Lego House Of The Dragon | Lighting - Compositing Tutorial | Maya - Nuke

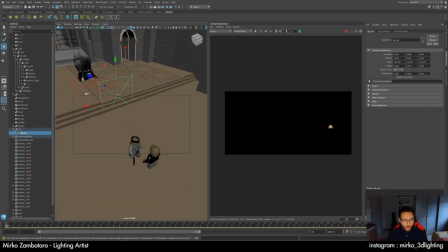So sorry if I sometime I'm in silence because I'm a monotask guy.
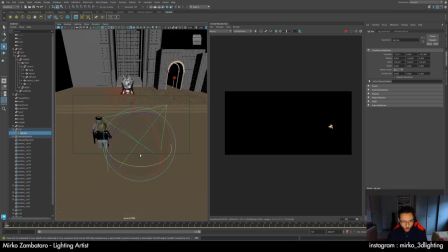I can't, I don't speak a lot and working at the same time, so I will try to do my best to explain at the same time. So we have black because we don't have enough exposure.
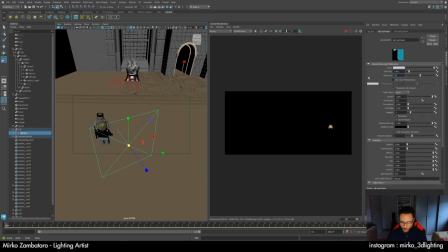It's normal. We can try with 70, 80 maybe. Yeah, 70, 17. I also reduce the sample for be faster.
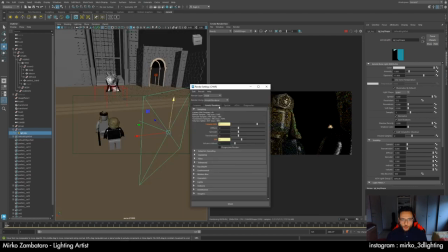because we ha I had the setting for final render. Yeah, sub of SSS, because subsurface always take a lot of time.
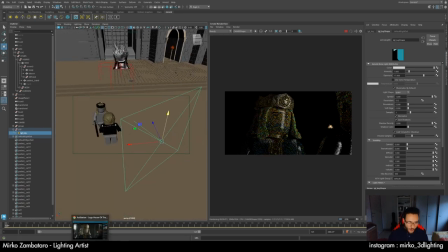So if we analyze what I have here,
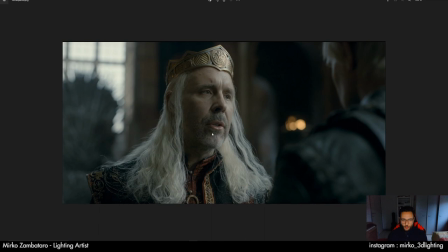we can analyze directly the original frame when I'm inspired for this work. So we have a key light that is here in the right, side of the face of Viserys. We have a window here that make this rim light,
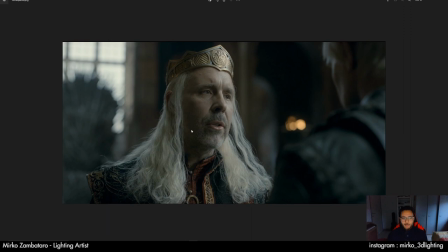this other rim light in Daemon, and a very not very strong fill light, very little fill light here for the face. But in this sequence we have a lot of black,
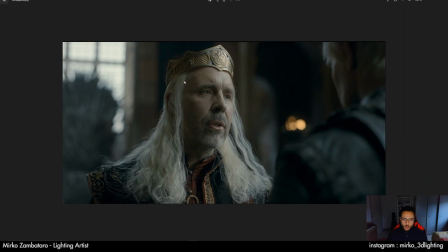in general, so we can try to do it in 3D for not have a classical 3D look, but more cinematographic look. So in this case, for example, for the crown, I have easily a lot of frame light in my lighting, so I put,
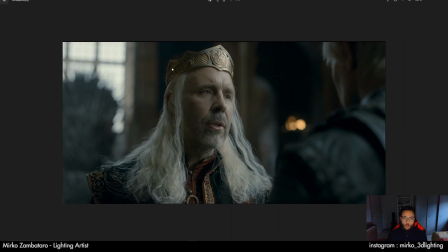for example, blocker for stop those rim in the crown and for having this zone in more in dark.
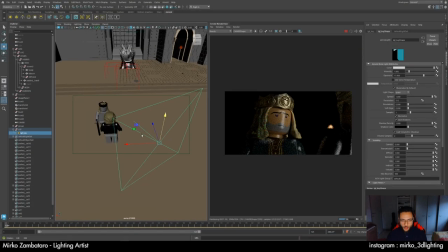And yeah, it's a bit of turnaround, workaround in lighting when we do it in 3D. So in Lego we have to play a lot with specular,
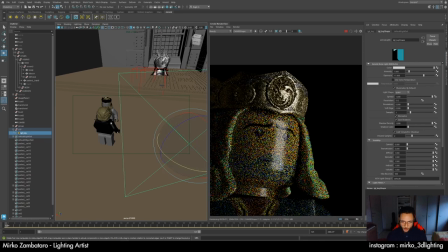because the material create easily specular here in the face, but it's the characteristic of the Lego.
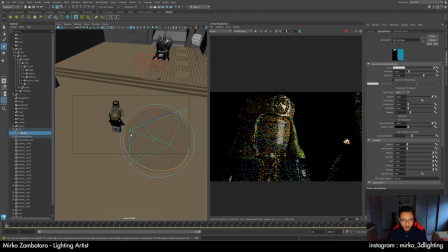So we have to play with those specular for make it beautiful.
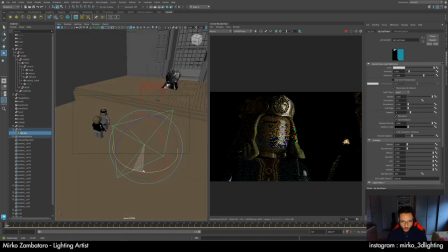In this case we will try to push the specular more in the right. So we push the key light more in the right
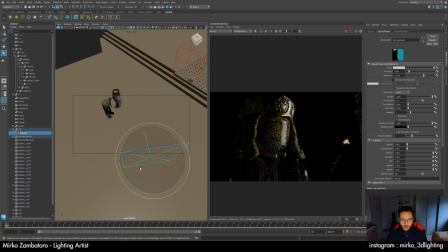without create a rim light, of course.
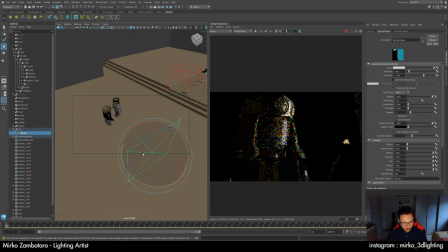So I like the big key light. I will increase the size.
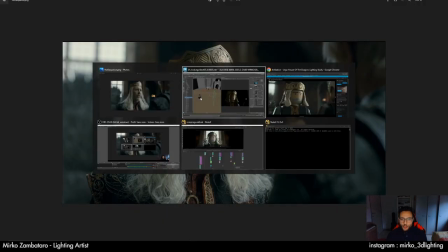Okay. For the moment I will keep it. I will keep it for the moment.
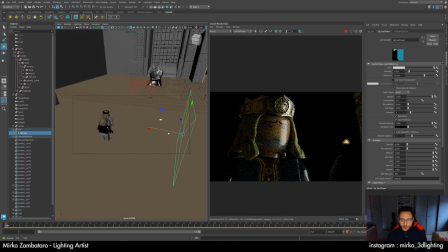And we can do the rest of the lights and adjust it little a little with the time. So I like to duplicate this light. Name it a rim.
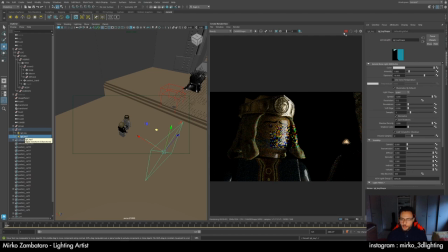My PC is very slow today. Rim.